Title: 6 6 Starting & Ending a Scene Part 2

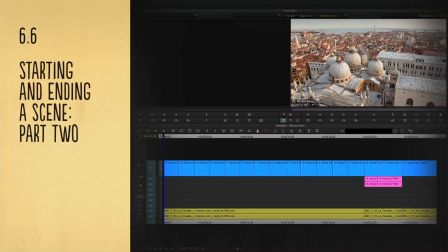[8:26]
However, we're a long way off from understanding the logic of this particular genre of cutting, but it illustrates beautifully how we can start a scene in a much larger and embellished way from a geographical point of view.
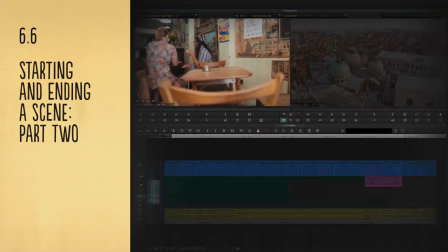[8:41]
So these are two ways, a large and a small, to start a scene with geography.
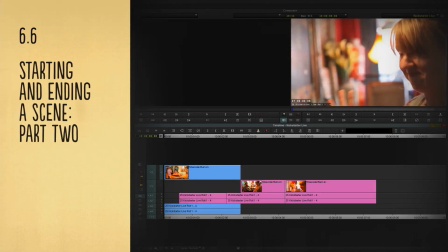[8:47]
The first one was basic, but very handy for all sorts of situations we'll find ourselves in.
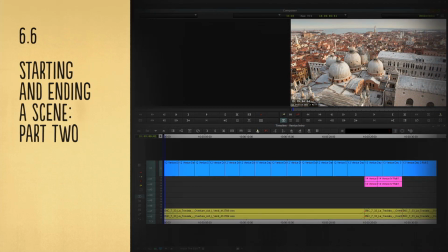[8:53]
The second one was larger, and when we need a more embellished opening, we can follow this paradigm. There are hundreds of TV shows that use these types of intros to their scenes, and across multiple genres.
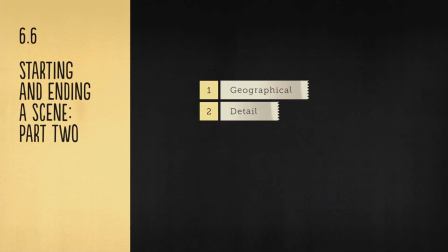[9:08]
A second way to introduce a scene is with detail. Now, what do we mean by this? Well, you could say that this would be the complete opposite of setting up a scene with a non-sync wide.
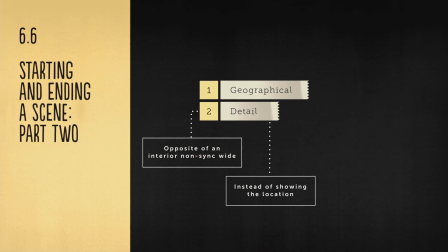[9:21]
Instead of showing our audience the location, we're instead concentrating on the content or action, like this.
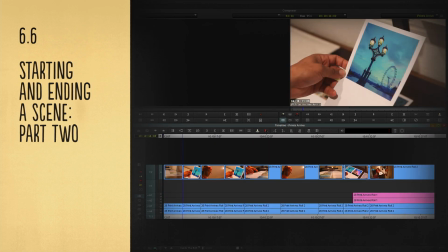[9:30]
I've plucked out of the rushes eight close-up shots from shoot 28,
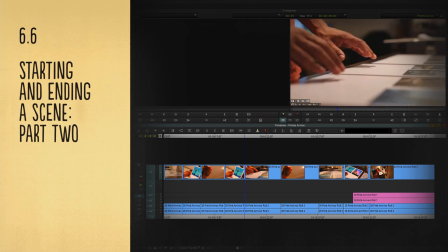[9:35]
the scene where Anthony is deciding what photographs he wants in the St Pancras exhibition.
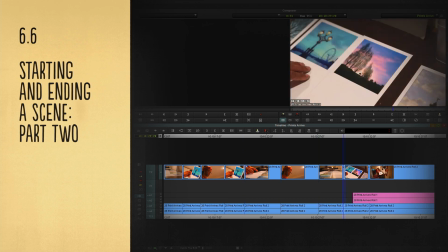[9:40]
and I've strung them together to form a detailed intro to the sequence.
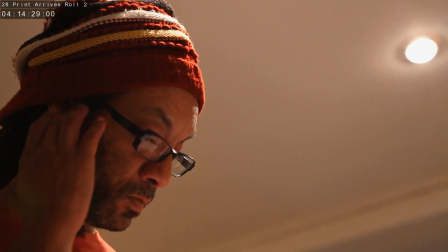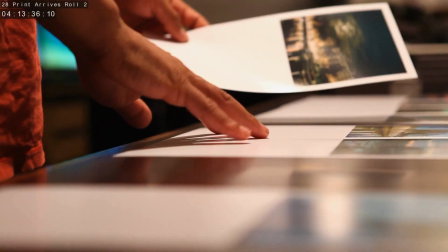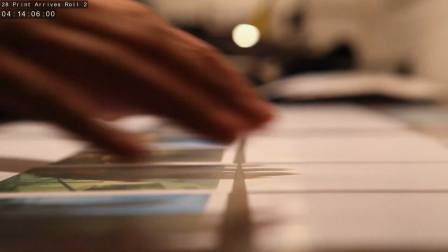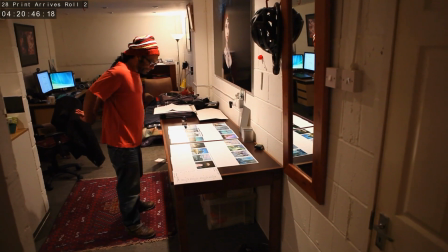[10:07] I'm not locked completely on the order yet, but this is the final 16 for the exhibition.
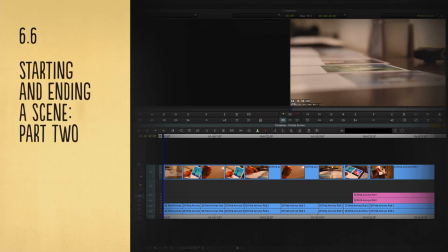[10:15]
This is a scene intro that tells our audience something a little different.
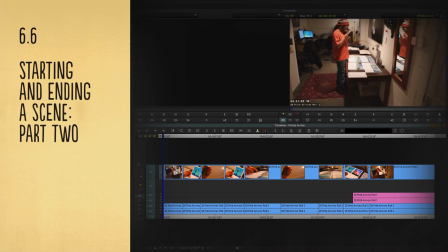[10:20]
I could have quite easily started with a geographical wide shot and then went into the detail,
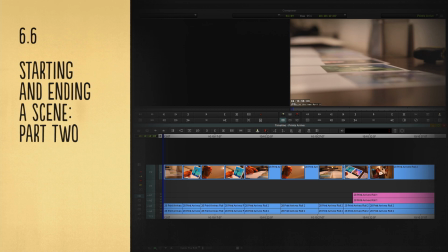[10:26]
But I decided not to, and there are a number of very interesting reasons for this. In terms of the detail of the scene, I wanted the audience to be far more concerned with concepts like methodical craftsmanship and artistic process.
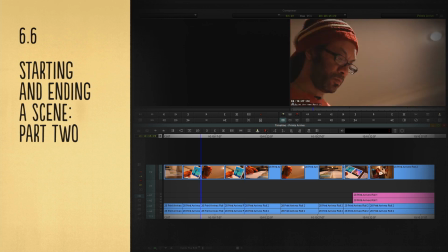[10:44]
Starting the scene with close-up detail shots illustrates this thought perfectly.
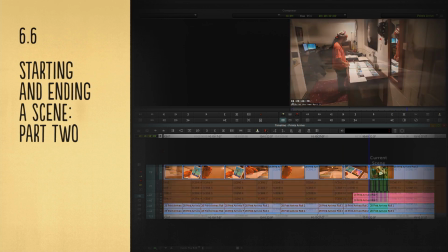[10:50]
Secondly, this also works with the sequence's position in the larger arc of the film.
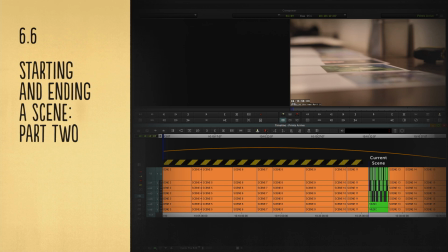[10:56]
This scene happens towards the end of the film, and so by this point, the audience will have seen The Office many, many times. A geographical intro was therefore less important, and the scene's position within the film allowed me to do this.
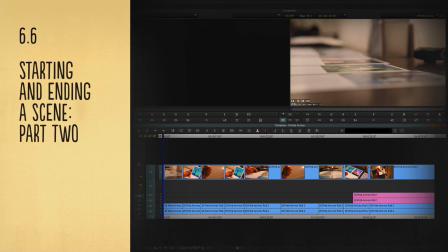[11:13]
As you'll notice, it was only at the end of the intro sequence,
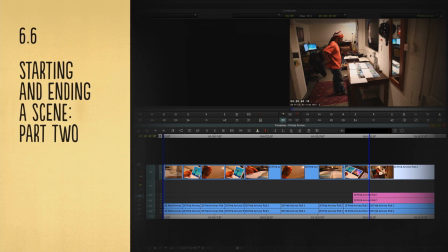[11:18]
just after the sync came in, that I cut to a wide shot to show the audience where we were.
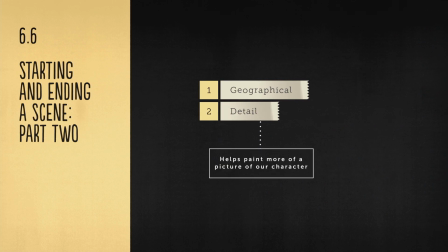[11:25]
Another great thing about starting on detail is that it paints a picture of our character before they speak.
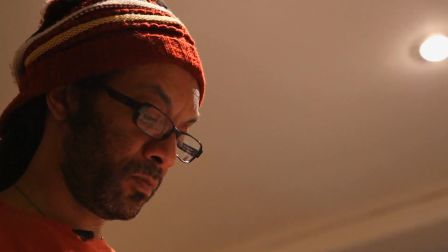[11:32]
We are seeing who this man is and how he works.
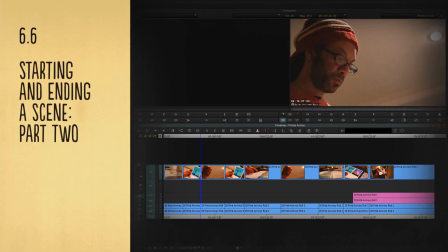[11:36]
It's a more detailed study of our character, and it also makes the audience think a little bit harder.
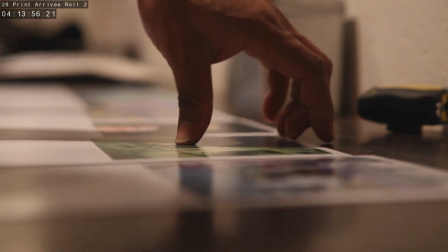[11:44]
A wide shot is easy to understand straight away, but a succession of close-ups will make our audience process a bit more information.
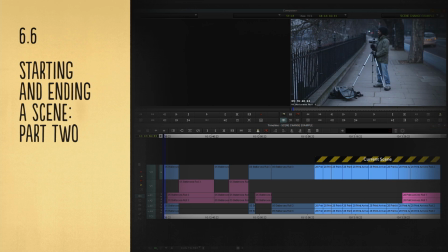[11:53]
This would be particularly good if the end shot of the previous scene were a big wide shot.
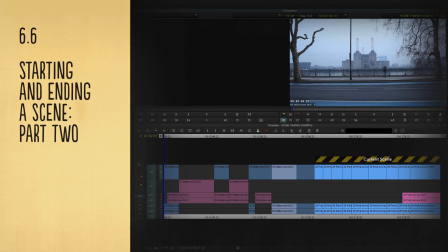[12:00]
Maybe it was of Anthony walking off after photographing something at dawn. We'd end the outgoing scene on a big wide and then start the new scene on extreme close-ups.
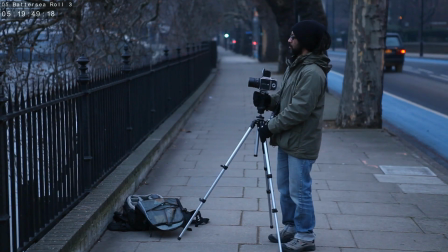[12:14] I think we're gonna have to scratch this morning. It's gone. It's done. That's it.
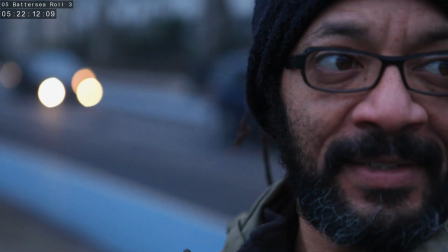[12:20] No light, just dense, dense cloud and it's minus five.
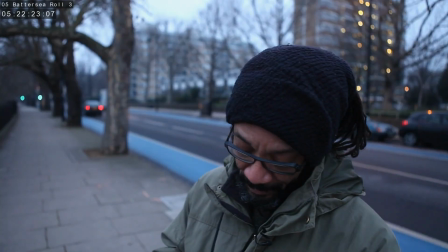[12:27] Back it up.
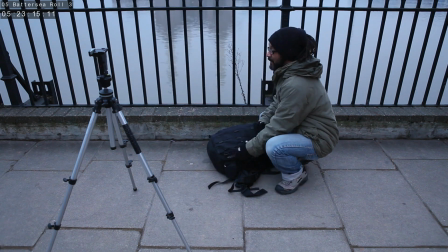[12:33] Minus five, you think it'd be kind enough to at least know.